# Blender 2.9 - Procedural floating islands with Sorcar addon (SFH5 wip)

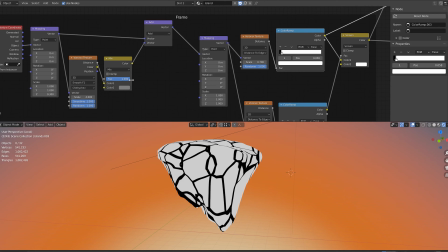[8:08]
So if I now adjust this contrast, you can see that with this vector add node here, we can sort of influence the vectors of the bigger Voronoi texture with this smaller Voronoi texture.
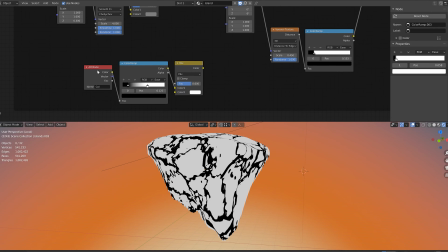[8:20]
So that's a trick I've been using for a long time, but then I came up with the idea of taking this dirty vertex color map and adding some contrast to it,
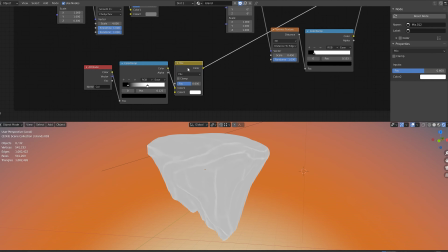[8:29]
and again adding an adjustment node here,
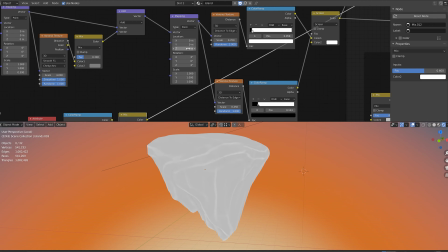[8:32]
and using this map to further shape the vector mapping of the Voronoi textures according to the curvature of the model.
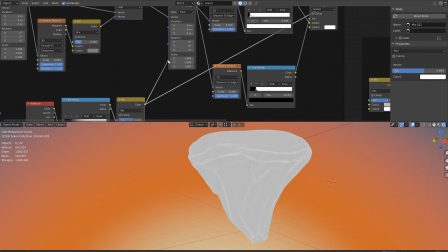[8:40]
So if I plug this, for example, to the scale input of this vector mapping node here,
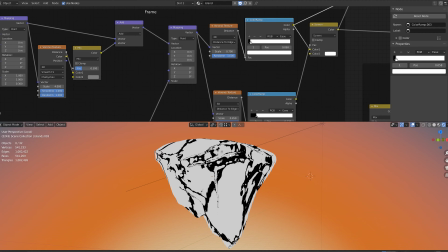[8:46]
you can see that it actually somewhat conforms to the sharp edges of the island model.
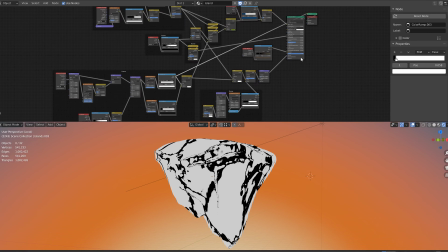[8:52]
It's a bit hard to see here, but let me show you the final material again. So this is what it looks like in the end.
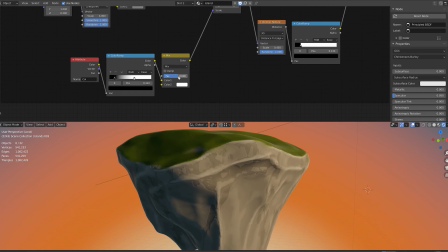[8:59]
And if I zoom in here and adjust this contrast slider here, you can see that this is what it was like in the beginning. And when I start to bring this down, you can see that the Voronoi textures kind of align to these sharper edges of the model,
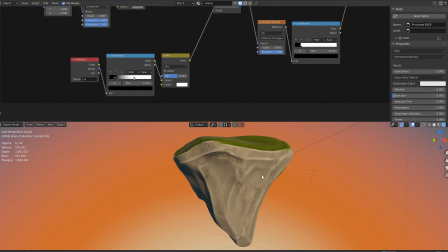[9:18]
which is very cool because it results in this much more natural looking texture on this island. You could even take it a lot further like this, but I like the way how it looks with this value. And again,
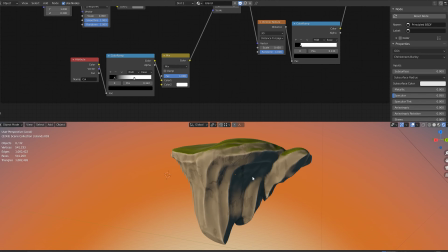[9:34]
compared to the original one where the texture is just sort of slapped onto the island without any regard to the form of the island. And if we bring this back, you can see it's sort of conforming to the sharper edges.
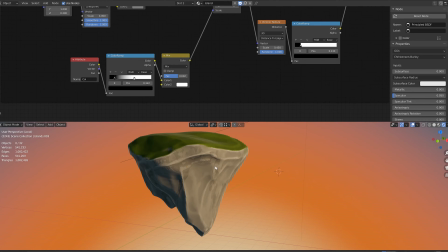[9:49]
It's a subtle effect, but I think it adds some well-needed character to the material.
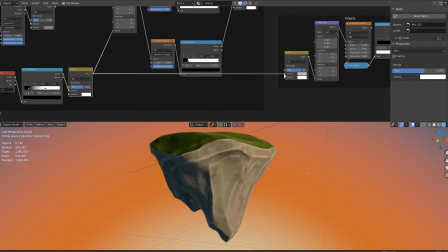[9:54]
Whoops, actually I forgot to include this other stuff that I cut off a while ago.
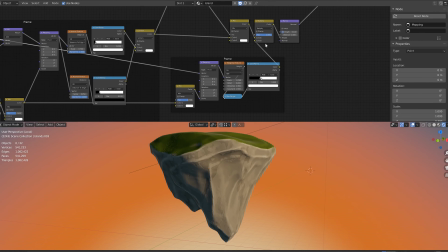[9:59]
So like this. So this is just another masquerade texture.
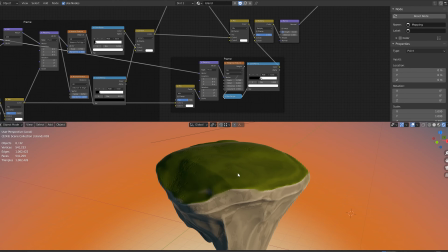[10:05]
Just a little addition to the tops here and also to the sides here.
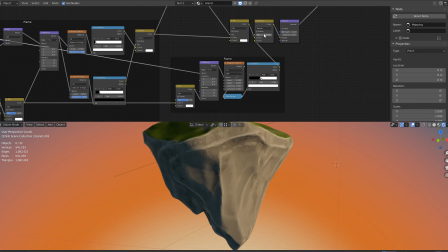[10:11]
You can see this masquerade texture adds a little bit of detail.
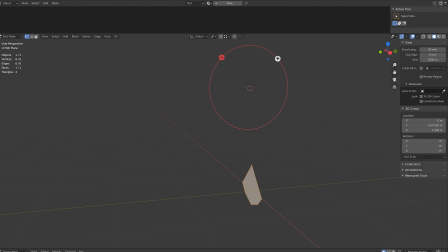[10:16]
Just a minor addition. So now that the material for the islands was ready, I started working on the trees for the islands. I wanted fir trees for the islands, so I modeled this one simple low poly branch,
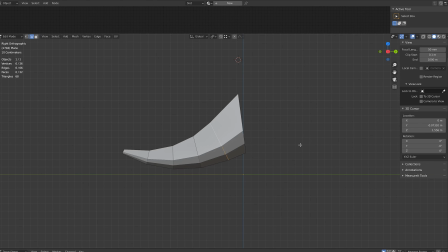[10:29]
and then I used an array modifier with an object offset to create this array of branches.
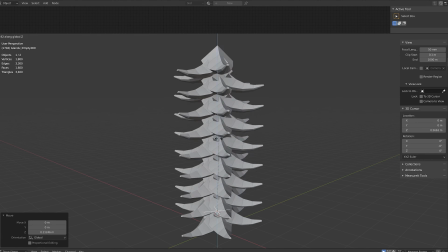[10:37]
Just move the controller object up, rotate along the z-axis, and then scale down a bit. And that makes for a nice base mesh that I can then remesh and start tweaking further.
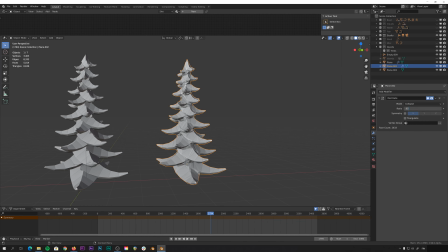[10:48]
And again, originally I was going to use this decimated low poly model,
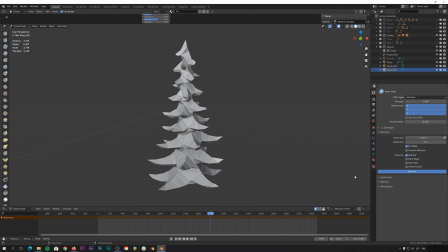[10:52]
but then I decided to remesh it again and sculpt some details on it and try to get a different look that I would usually go for.
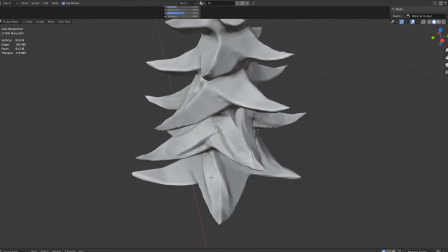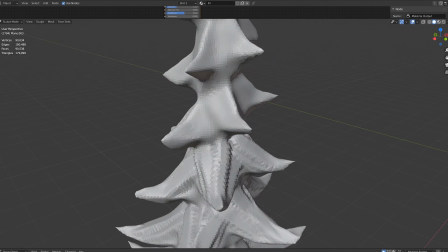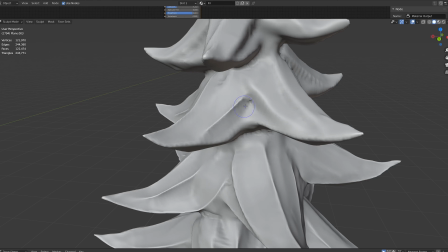[11:15]
And this technique of enabling smooth shading and then pinching in these sharper creases
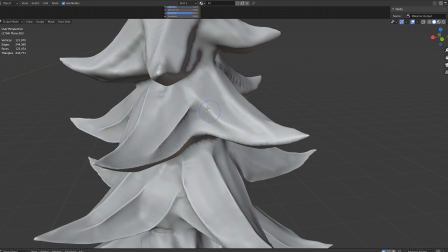[11:21]
is definitely a good way to make this smoother look feel more tight and clean.
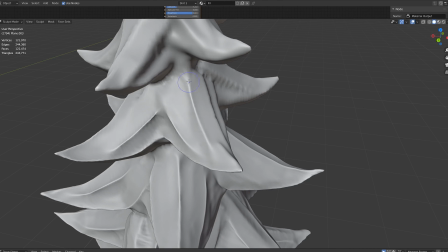[11:26]
Even though this tree model was sculpted quite hastily, I really just wanted to get it done quickly.
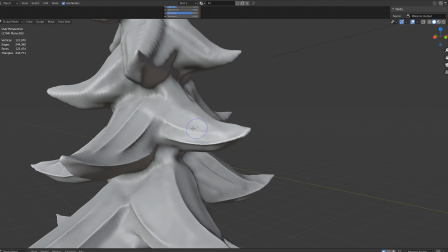[11:32]
But yeah, that style definitely was sort of a new discovery for me. And when I had the tree models ready,
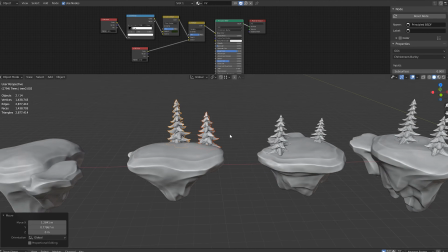[11:38]
it was just a case of adding a few of them to each island and randomizing everything a bit so that it felt natural.
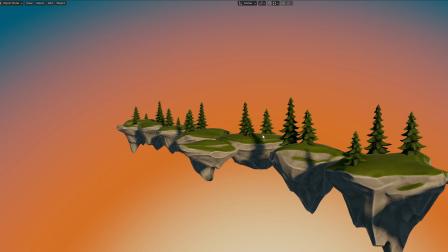[11:45]
And then the islands were ready to put in the actual scene. So I just placed them in there and made the boat fly through them.
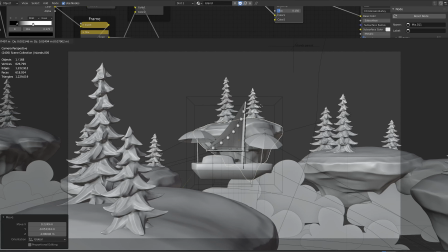[11:52]
And that was the end result you saw in the beginning. So that was it. Now I've just gotta continue working on that animation. There's still a lot to do. The animation isn't even halfway through the song yet. But let me know what you thought about this overview format.